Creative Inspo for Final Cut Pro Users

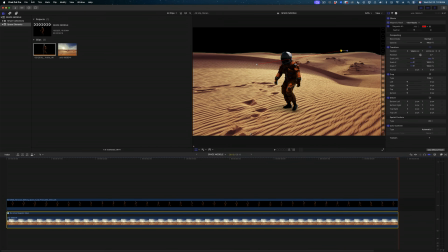Obviously, it looks like he's sliding back slightly with every footstep, but we're not going for perfection here. I'm just trying to flex my creativity. Plus, Final Cut Pro really isn't the place to be doing this type of compositing if you're really trying to make something look realistic. And who knows what the gravitational pull is on this planet anyway. Maybe that's how people walk there.
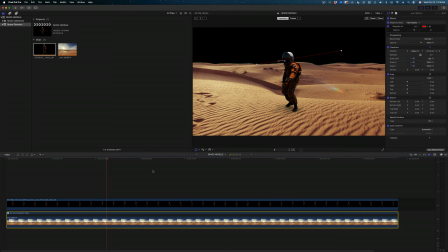So I'm not going to worry about it. I'm going to call this close enough. But what I do want to do is play with the color of this planet.
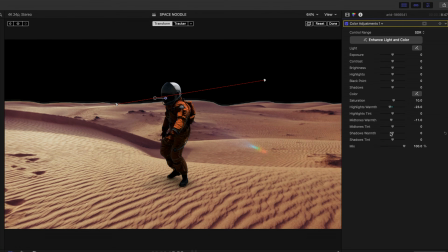So I'm going to add the color adjustments. I'm going to crank up the saturation, but cool off the tones on our planet.
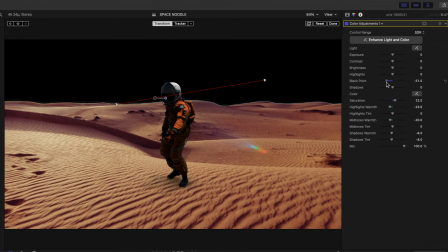And maybe I'll pull down the black point for a little more contrast as well.
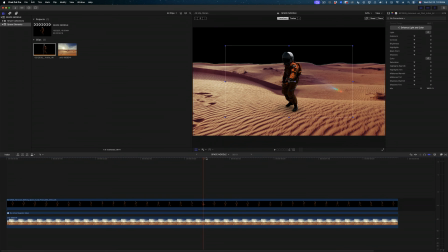Okay, I'm going to leave that there for now, but I do want to add a little bit more depth to this scene. And I'm thinking that we could add some other sort of land formation back here.
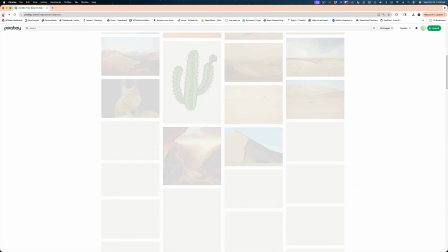So why don't we head back to Pixabay and look for another
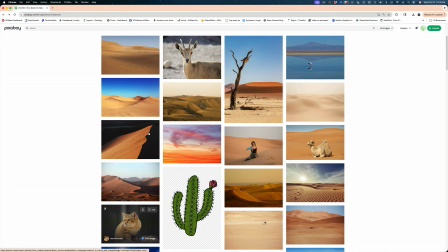desert scene that would serve well as like mountains in the background.
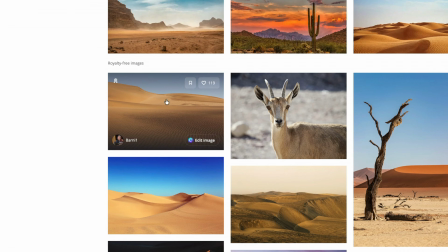I kind of like the shape of this one here. So let's download this as well.
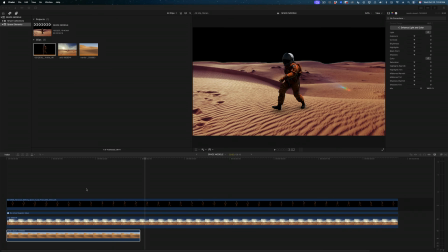And once again, right from my Finder, I'm just going to drop it underneath both of our clips in our timeline.
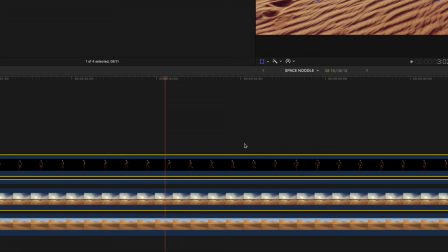And then I'm going to disable the spacewalker and our original
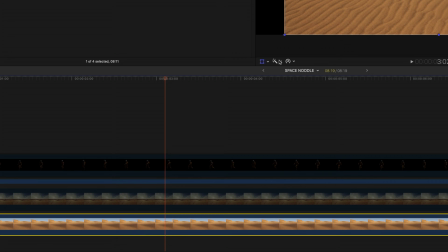desert and cut out the sky again using that magnetic mask.
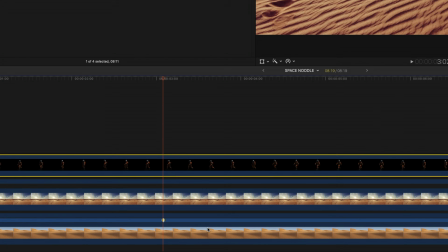So let's enable our other elements, and I'm going to resize and reposition these mountains.
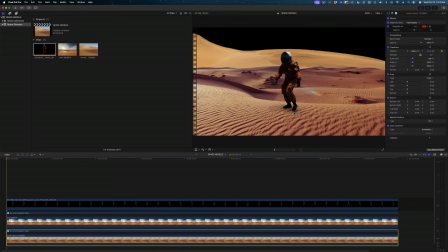And I'm going to keyframe a move on these as well, but it's going to be a really small move because the farther something away is,
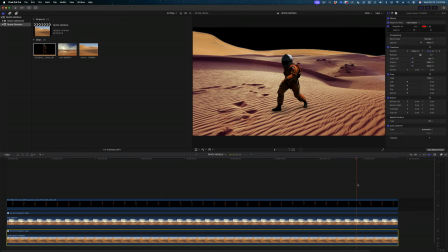the more subtle the moves on a camera shot like this.
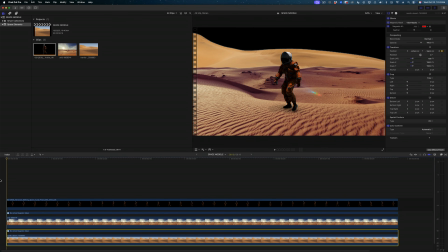So I've ended up with a starting position of -575 on the X and -150 on the Y,
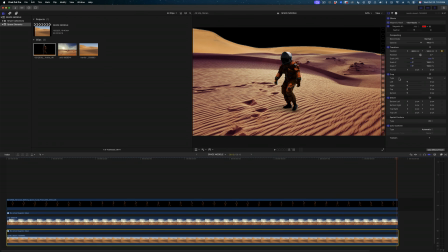and I ended with a value of -300 on the X and -100 on the Y. And again, Final Cut is adding an ease to those keyframes, so let's select that shot,
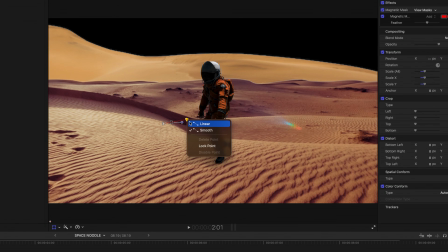enable our transform tools in the viewer, and right-click on both points to make them linear.
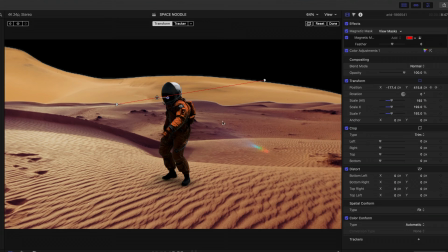And then I'm going to select my first desert shot, grab those color adjustments, and just drag it to the background.
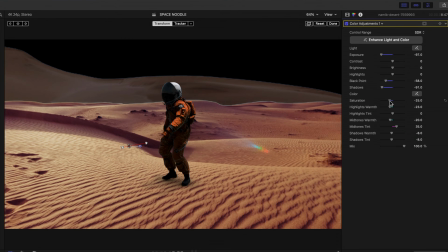But I'm also going to reduce the exposure and desaturate it a bit, drop down the shadows and the black point to really make it feel like it's fading into the background.
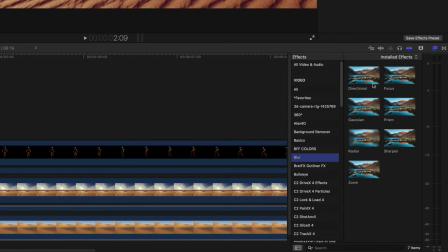And then I'm also going to add a blur to soften it up a little bit, like it's way off in the distance.
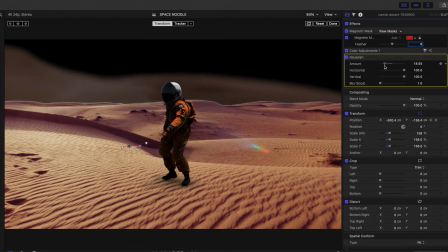But not that soft, that's crazy. Let's go like here. Does that feel good? Okay, so far so good. Now let's add a sky into the background as well.
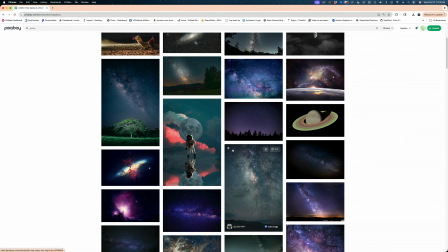So one more time, let me head back to Pixabay, and I'm gonna search for Galaxy, and I want something really kind of trippy looking.
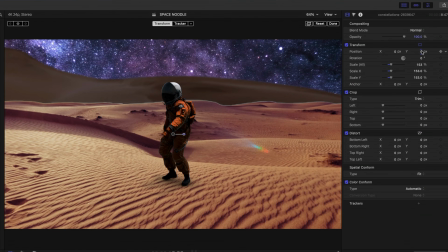I think this looks good, and I'm going to drop that under everything. I'm gonna scale it up and reposition it, and I also wanna play with the colors of it a little bit.
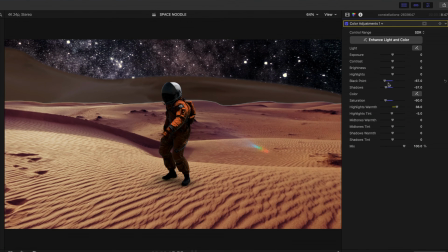I think I just want it to be darker and less saturated.
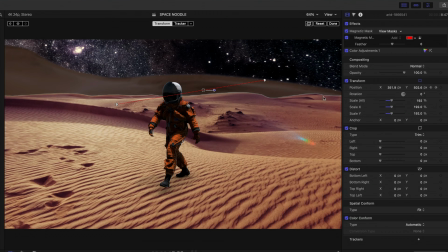But now that I'm looking at this, I do think that my first desert scene is still too bright, so let me open up those color adjustments again.
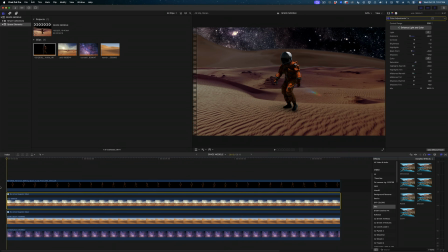And I'm gonna bring down the exposure. And I think I'm gonna add a very, very, very slight move on the sky as well.
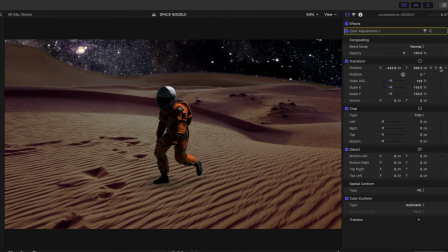Remember, the sky's like super far away, so the motion on it wouldn't be too dramatic.
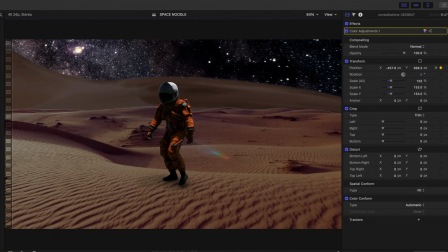And one more time, let's make that move linear. Okay, here's something else I'm noticing weird about our astronaut,
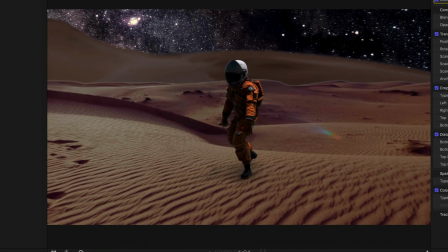is that I feel like he has multiple light sources on him, right?
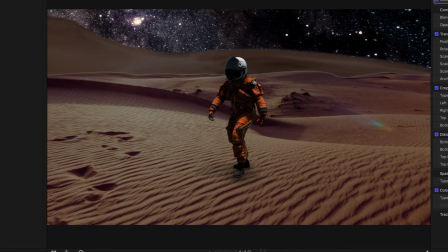Because we're getting a highlight on the back of his helmet, but then when he moves his arm and leg forward, they're catching a light source that feels like it's coming like this way. Do you see what I'm saying?
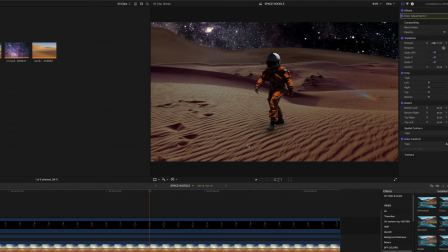It's like there's a light here and a light here. So let's try to add some drop shadows on here that make all of this make sense.
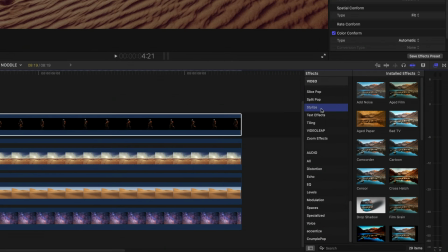So down in the stylized category, I'm gonna reach for the drop shadow and I'm going to drop it onto our astronaut.
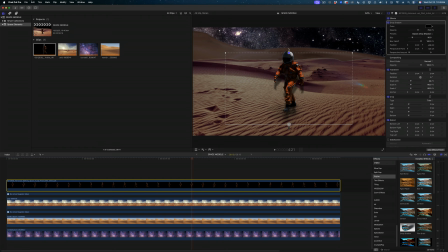And I'm first going to address
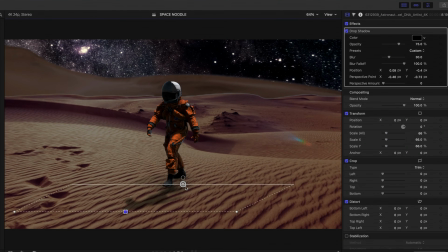the drop shadow that looks like it's coming from whatever's highlighting his helmet, like so.